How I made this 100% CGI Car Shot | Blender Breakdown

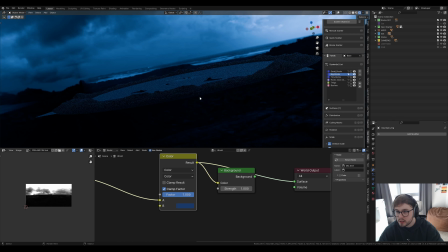689s
mix it with a color node and that gave me this and then I
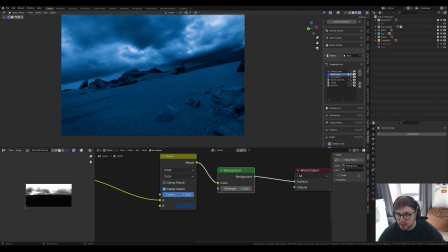694s
plugged that into the background so I got that twilight sort of look without having a twilight htri and instead of using um a sort of backplate I know a lot of people just import an image as plain on a
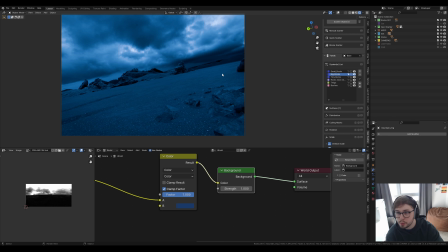709s
background but I wanted multiple different angles of cameras and I wanted it all to be sort of the same sky but different so i actually used a 10k hdri which was quite heavy on the scene
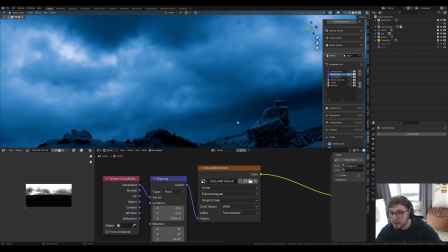724s
but if you zoom in like the quality is still really good and it was going to get
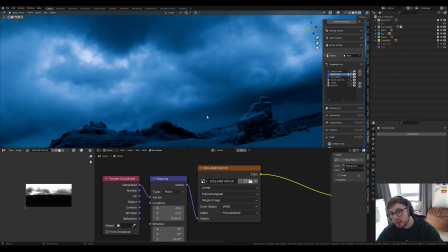729s
depth of field anyway so yeah that's just like a little trick i did
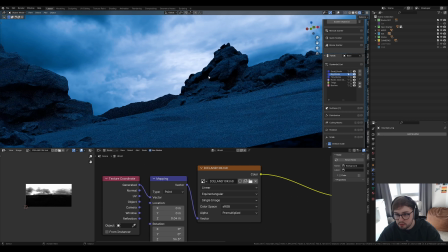735s
for lighting so obviously this is all really real lighting now because it's been lit
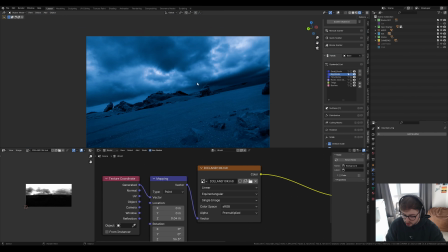740s
by hdri and then you'll notice this doesn't really look like
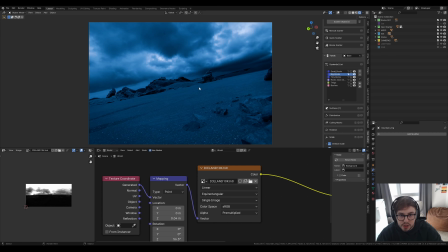746s
uh the set in my actual image and that's due to the fog now if
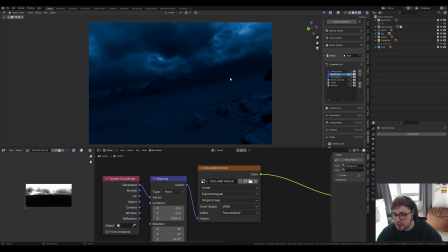751s
i just turn the fog on you'll see it dramatically changes and this is only done by two layers so if i go into this fog
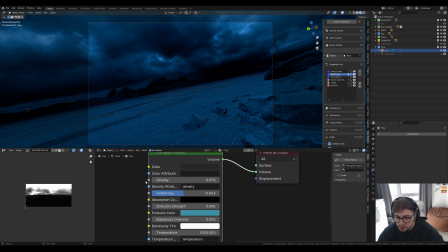760s
layer it's it's not that dense but it is quite dense and it has a low and a stroppy so this basically controls how much light can pass through
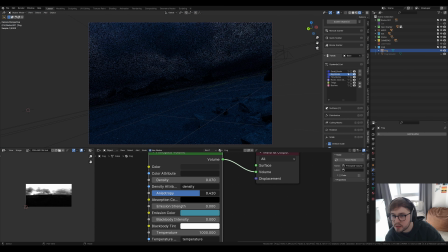769s
so if i go into random view and i start changing this you'll start getting a different effect it might be hard to tell but that changes
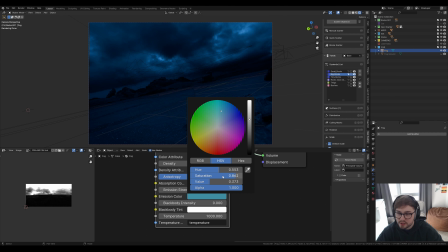777s
how much light can actually pass through the set i also did an emission color just to add a little bit of color into sort of the shadows
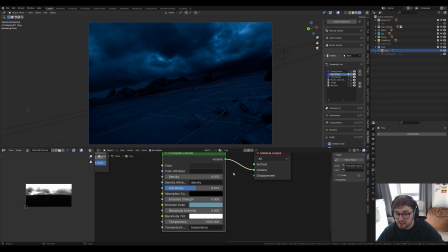786s
of everything and that was that honestly quite simple i didn't plug any sort of noise texture into the color i did on the fog round so if i look at that
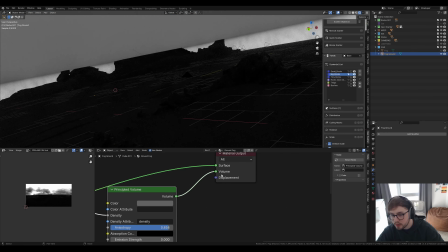795s
you can see here if I unplug the volume and just isolate
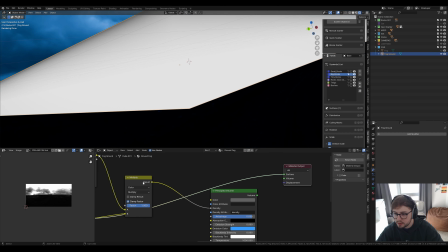800s
the object I've got a little bit of a noise texture
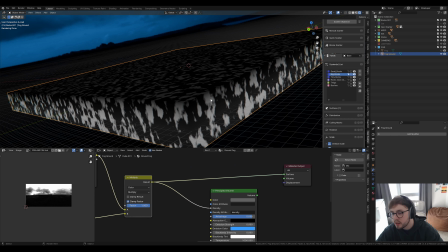804s
which basically separates where the fog is so the white would be where it is foggy and the black would be where it isn't foggy and then I plug that into the density
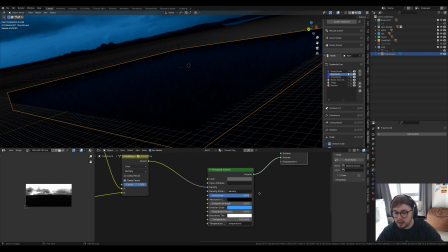814s
and then I also made sure to cancel
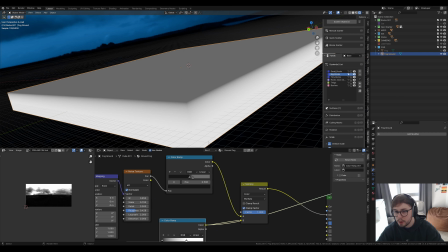818s
the actual noise texture out by this gradient which means that the noise texture
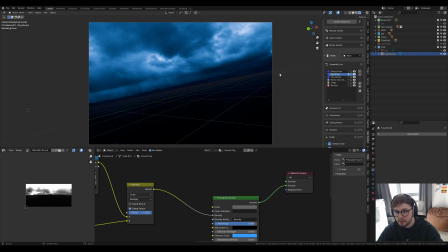823s
doesn't appear at the top and that just means that the fog only really appears from the floor and then goes upwards and then with them combined you get sort
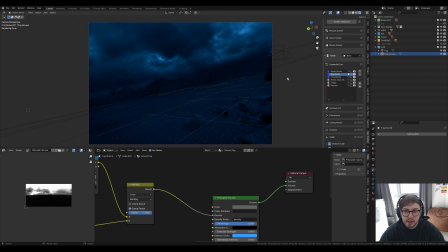832s
of this dark mysterious sort of lighting now if I add the car back in you can see how the car is reflecting the actual HDRI a lot of images I see you see a car which isn't reflecting the background because people are using image planes but with this the
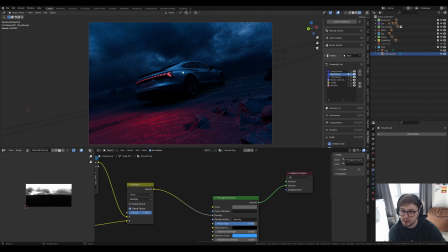849s
actual HDRI the actual background of the shot is reflecting on the car and giving the correct color which i think just makes it so seamless into the background
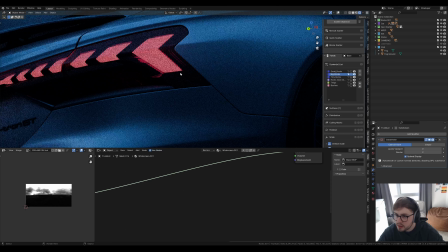858s
these uh brake lights aren't the ones in the final shot um i think i mustn't have saved the file with the the right gradients on but i did change these because they're quite flat and i wanted a little bit of more gradient going on but if i turn the lighting on now we
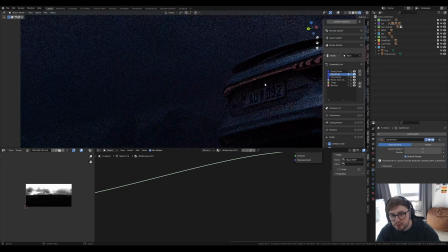874s
can see sort of how much the shot comes to life and for some reason i must have deleted the emission lights that come out the reg because I did do them you can
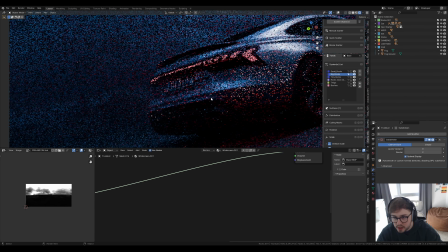883s
see them here and they really helped sell that registration plate and that's the Icelandic registration plate so I looked at
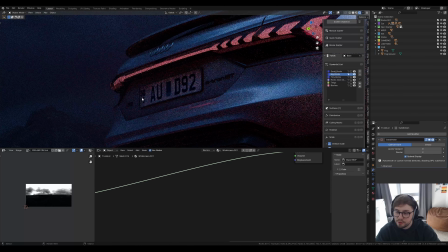891s
loads of references and found that they have the IS and flag with the IS and then they also have sort of a code in the top right
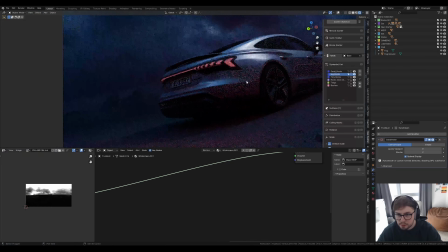899s
and then something in the middle so I made sort of a realistic license plate and then for lighting if I just turn this fog off and
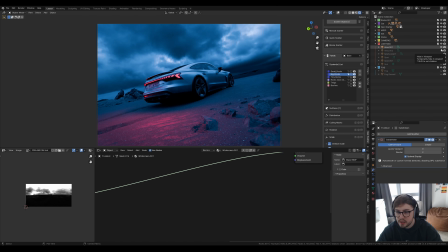908s
go into the lighting it's essentially a load of area lights so this
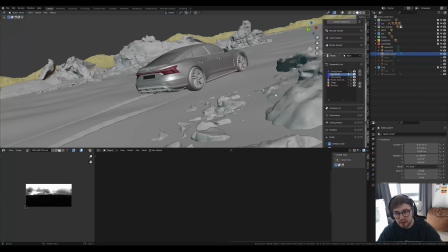913s
is my main light and this isn't very technical but it's essentially a long
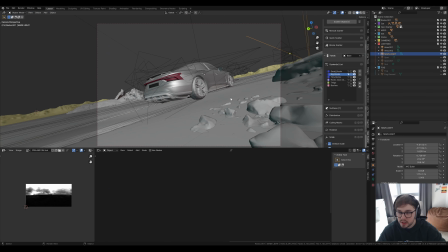918s
area light which is really sharp so it reflects into the car paint
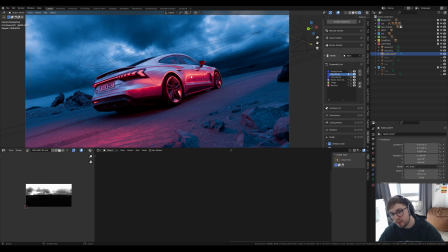923s
and I did it just so it sort of highlighted this area because I think
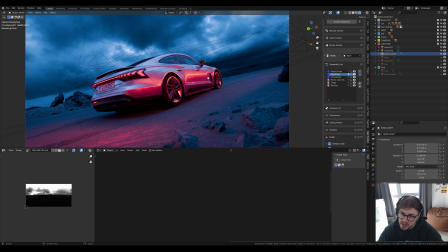929s
this is sort of where a groove in the door is so I wanted to highlight that area but it also fed in from the back and then led your eye all the way into this middle part of the car and then sort of fired you out into this way so i used the lighting to sort of direct your eye through the shot from the back where these brake lights are and then your
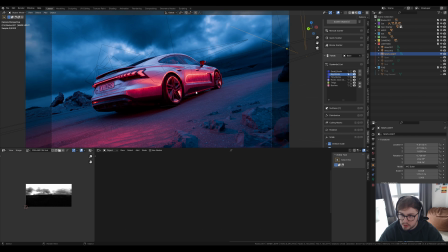947s
eye goes over this wheel into the central part of the image and then i use some spotlights
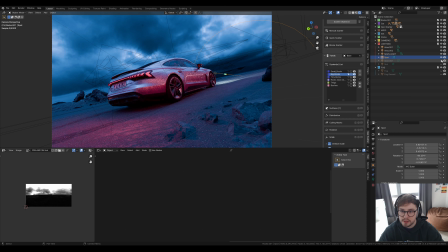954s
which are for the headlights but i actually turn these off in the final shot because i didn't like the way they looked as well as
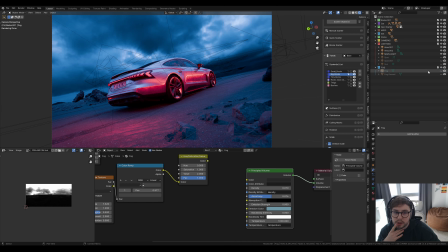959s
the hdri i used a sun lamp um coming from the direction of the hdri
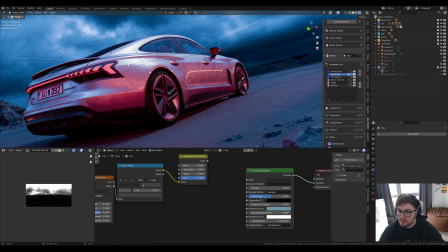966s
and this was just to add some highlights into the back of the car and sort of get some glows
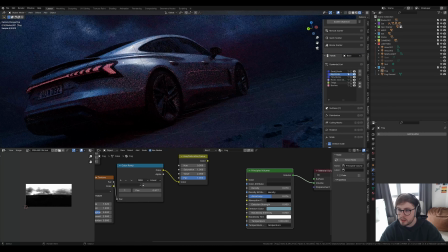972s
so if i turn the fog off you can see how much sort of specular highlights were getting in the back of the car and i just thought this added so much to the shot and then with blooms and glares it really brought your eye to the center of the image so bright light into sort
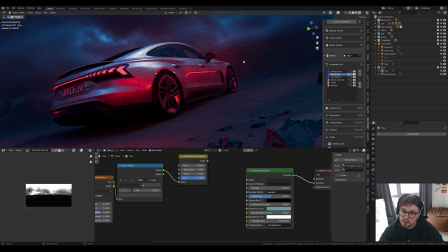990s
of this part of the wheel and this bright spot and then this red light brings you out into the front of the shot so that's pretty much it for the back shot
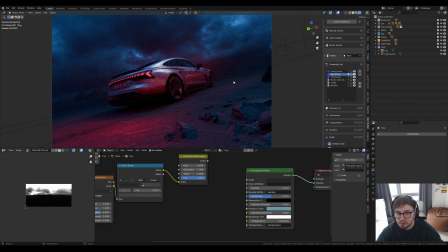999s
now obviously you can't see my rocks which i scattered but they come in the final render now on top of all this i did loads of different cameras that i wanted to achieve but this time i was quite good and i added them in separate files so all of these cameras are in
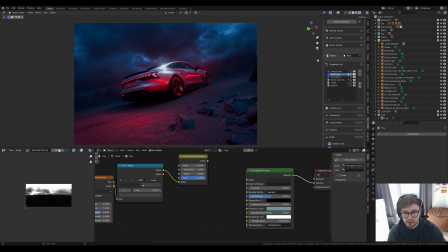1014s
their own file so that i can change things on the fly but i can just go through each one of these so i was playing around with an above
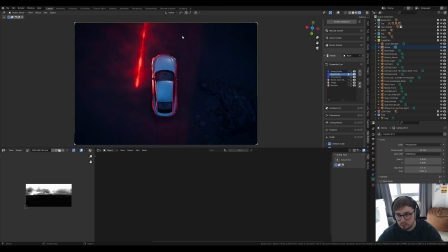1023s
um shot now obviously the lighting doesn't really make sense for an above shot because you're getting this weird light but this is just to show you how i sort of come up with cameras i really like this idea but i couldn't get the the red light incorporated
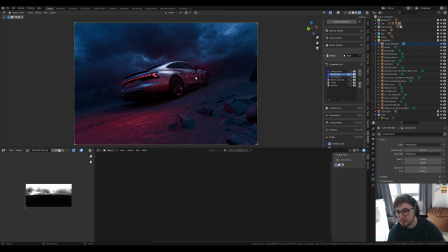1040s
into the shot to make sense it doesn't really make sense here but you can't see where the red light source is so your your brain can sort of it just comes up with an idea why is there a red light there but for a shot like this you'd need some context and i was really struggling
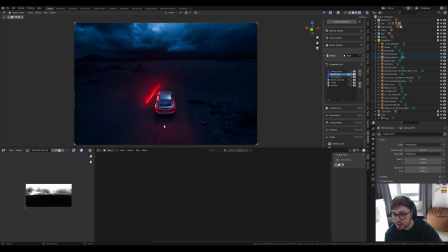1057s
get like coming up with an idea to get context so i actually skipped the shot unfortunately but with the motion blur look really good and we've got
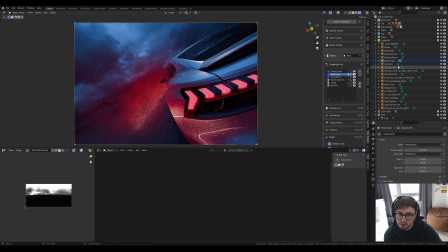1065s
a bright light shot which i didn't do
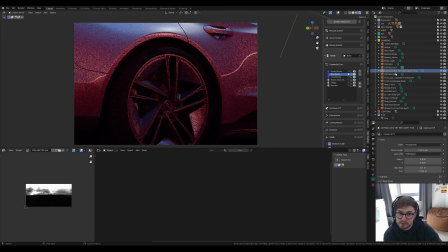1067s
i did do that shot i did a version of this but not that one um close-ups a
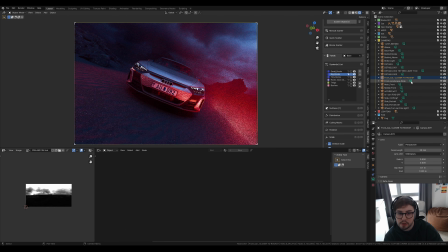1075s
front shot which i really liked front
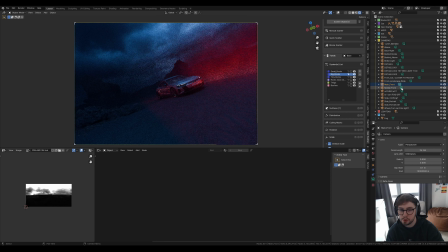1080s
landscape wide i did i played around with some portrait shots as well but um in the end i just sort
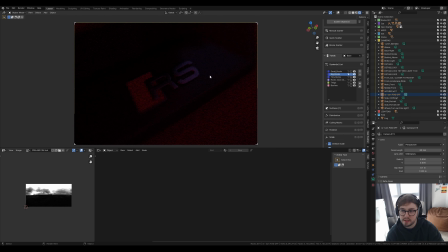1086s
of left it with landscapes this is the interior which i did a separate shot of this
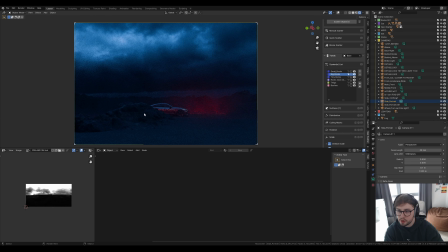1094s
was going to be a portrait as well not with the rocks in the way probably a different part of the shot
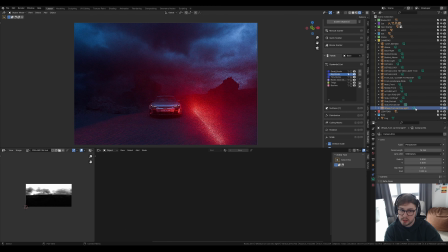1099s
this would have been a portrait and then this shot i did end up doing just
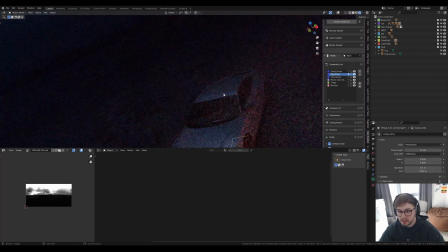1106s
a bit different and obviously the line is different now on top of all that i did do an animation as well so i'm just going to open up
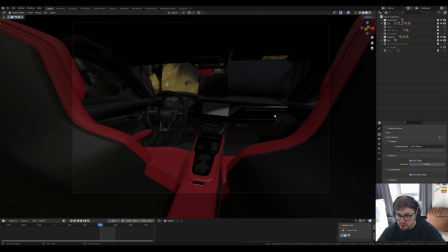1115s
the animation file all right so this is the animation file so you can see i've got my rocks turned off my geo scatter my outside lights and anything else that i had going so the only thing that's visible in the shot is the interior and i left the world light
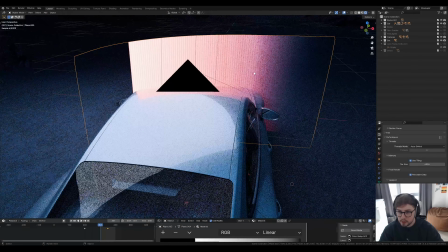1132s
on in the background as well but the main idea for this animation wait i'll just show you so this is what the let me turn the set off
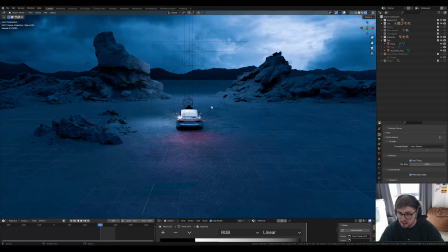1141s
the fog off so this is what the animation file looks like so it's basically the same but i have got a big area light sort of
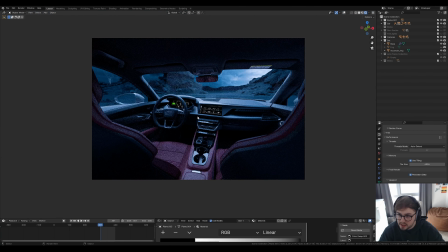1150s
lighting up the whole car just so i had a bit more film which you can see here and you can see the the interface that i just